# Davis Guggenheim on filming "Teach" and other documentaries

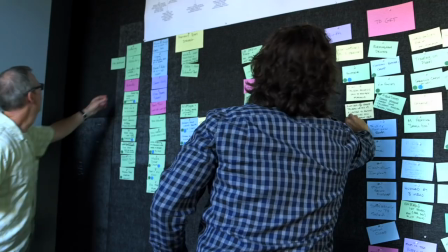[0:10]
My name is Davis Guggenheim. I'm in my office. Jump through it and land on one where we make all our documentaries.
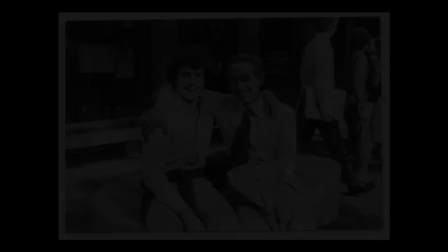[0:16] Look at this. That's going to work great.
My father made documentary films.
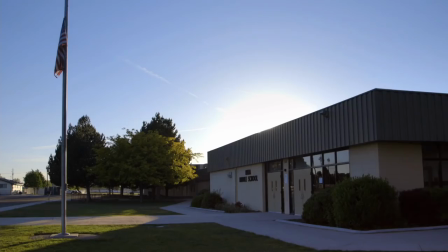[0:21]
By the age of five, I was on shoots with him all over the country making documentaries, so I got the bug.
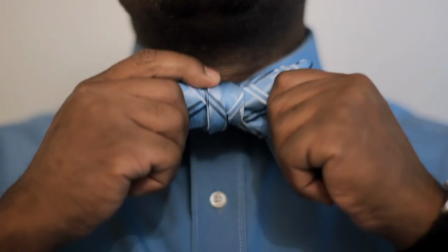[0:27]
The last project that we finished was a project called Teach, which is on network television.
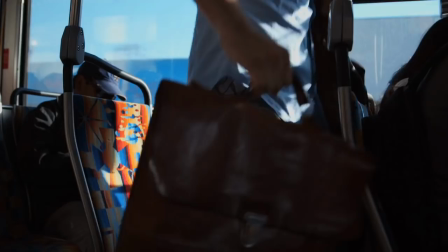[0:34]
And we followed four teachers all across the country, so we had crews everywhere. We chose a C300, and it ended up being a very bold choice. Who would have thought a primetime television show could be shot on a camera that can do this with one hand?
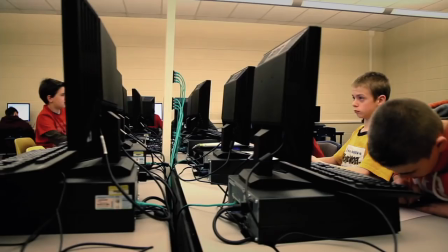[0:51]
That's amazing. And they loved how it looked. They were just like, this is gorgeous.
Hi guys, good morning!
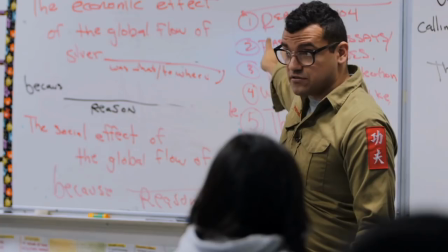[0:58]
How do you get cameras in classrooms where you're not going to disrupt 30 students and a teacher?
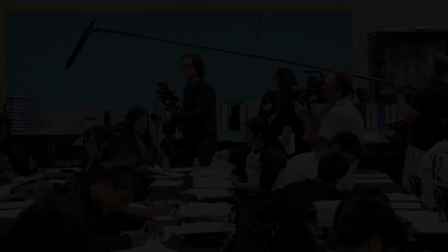[1:06]
That boom comes in and the kids look up at the furry thing or a camera comes in and they get self-conscious. So we use a 70 to 200. I'd frame a close-up and it's so good that I would just pretend I'm not shooting.
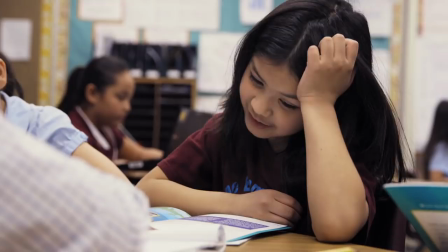[1:18]
I'd push record and stand over here. We could be the opposite side of the classroom.
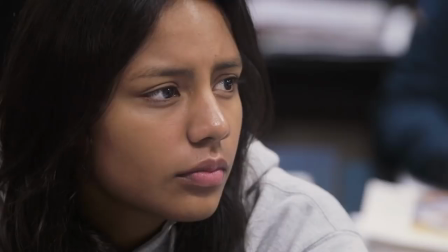[1:22]
Be on a 200 millimeter lens and be this close on their face and be in their eyes and
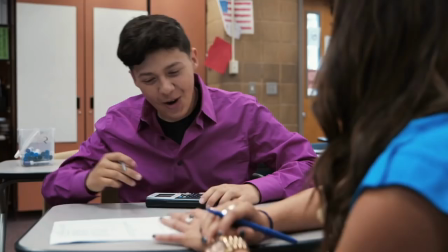[1:28]
capture these big intimate moments and
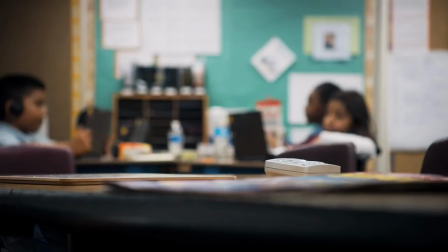[1:33]
then when you can just sort of slowly rock it into focus and capture that one
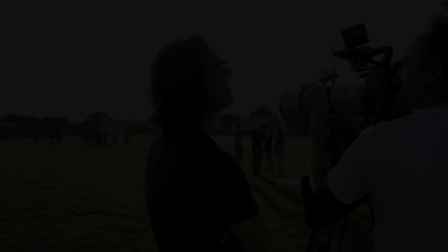[1:39]
plane of focus that's money right there in this movie particularly those very long
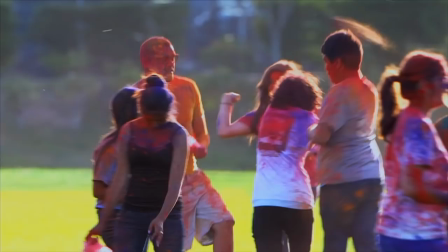[1:44]
lenses they're very sharp the narrow depth of field captured this very cinematic look
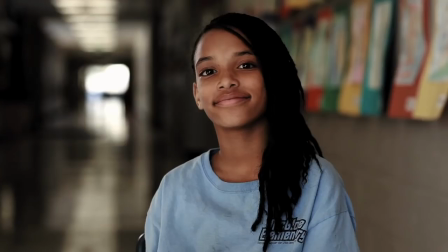[1:51]
The bouquet, when you're in that narrow depth of field, is gorgeous. More and more, my two lenses are a 28 prime and a 50 prime, and those are the things that are in my bag.
Do you want to pull the focus?
I could shoot a whole scene with both of them and be totally happy.
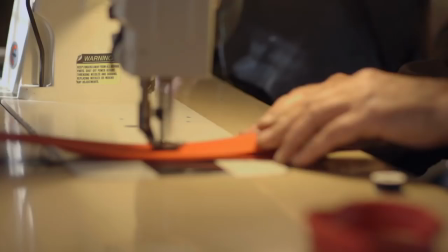[2:09]
It's wide enough without being so distorted that you notice it, but you can get someone very close and someone very far and still have everyone in the frame. For a long time, you'd have to bring your hand all the way around. This is just so intuitive and so soft.
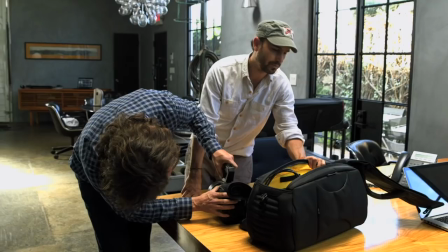[2:23]
You can even see it on the lens. In very low light, it's tack sharp. I'm not Mr. Techie. A guy like me can set it up and shoot it himself. And sometimes that's what it takes in a documentary, is to be able to be there by yourself with a character.
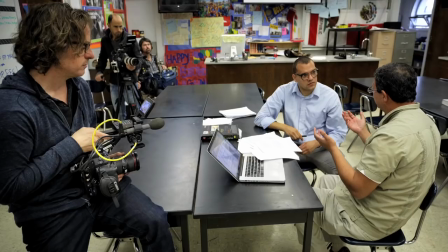[2:43]
This allows, with a DP to shooting, and for me to grab it from him and start doing what I want with it.
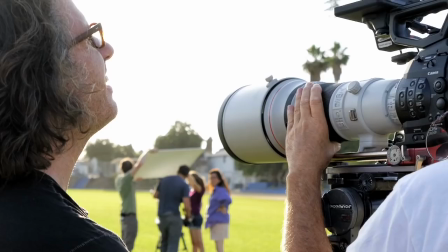[2:49]
The camera's no longer in this territory that I can't access. We've done everything.
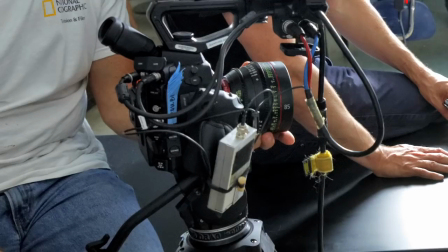[2:55]
We've put it on rigs, very long lenses, very short lenses. We've used Steadicam. My favorite is to take everything off of it, everything, and put a 50 on it and open it wide. I can be talking to a character. I say, really? That's really interesting. And I can do this.
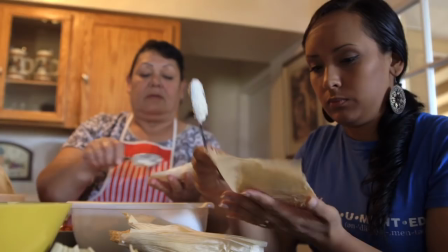[3:13]
And here I am looking at you, and I can hold it for a half hour rock steady,
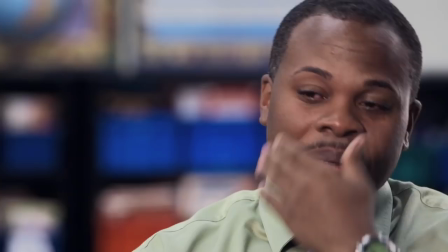[3:18]
which for me is very important because my movies are a lot about connecting with people and being intimate with people.
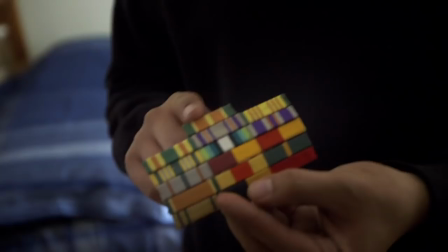[3:24]
If there's a crew of people between me and this character, it doesn't work.
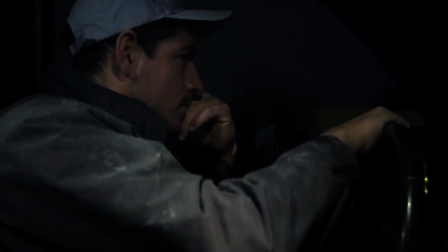[3:30]
You have a camera that shoots very easily at 800, it looks beautiful at 1600, and even higher up. We use this very body with this very lens and I'm shooting at 1600 at a 1.3. There's absolutely no lights in the car. He's very dark skinned. I'm like, this will never work.
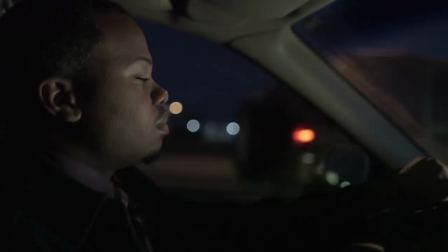[3:50]
But then a traffic light comes by and it's crisp, it's clear, there's no noise. It's absolutely gorgeous. The Dream Is Now is a film we did about immigration reform.
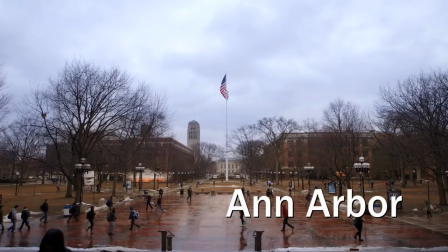[4:02]
The pressure was on us to deliver this movie within a matter of weeks. to release at a very short time, to convince Congress to act.
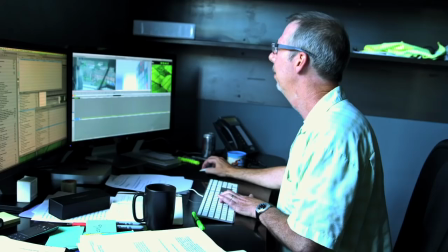[4:09]
We are running and gunning. We're in wildly different locations. You get 80 minutes on a 32-gig card, and you get 160 minutes on a 64-minute gig.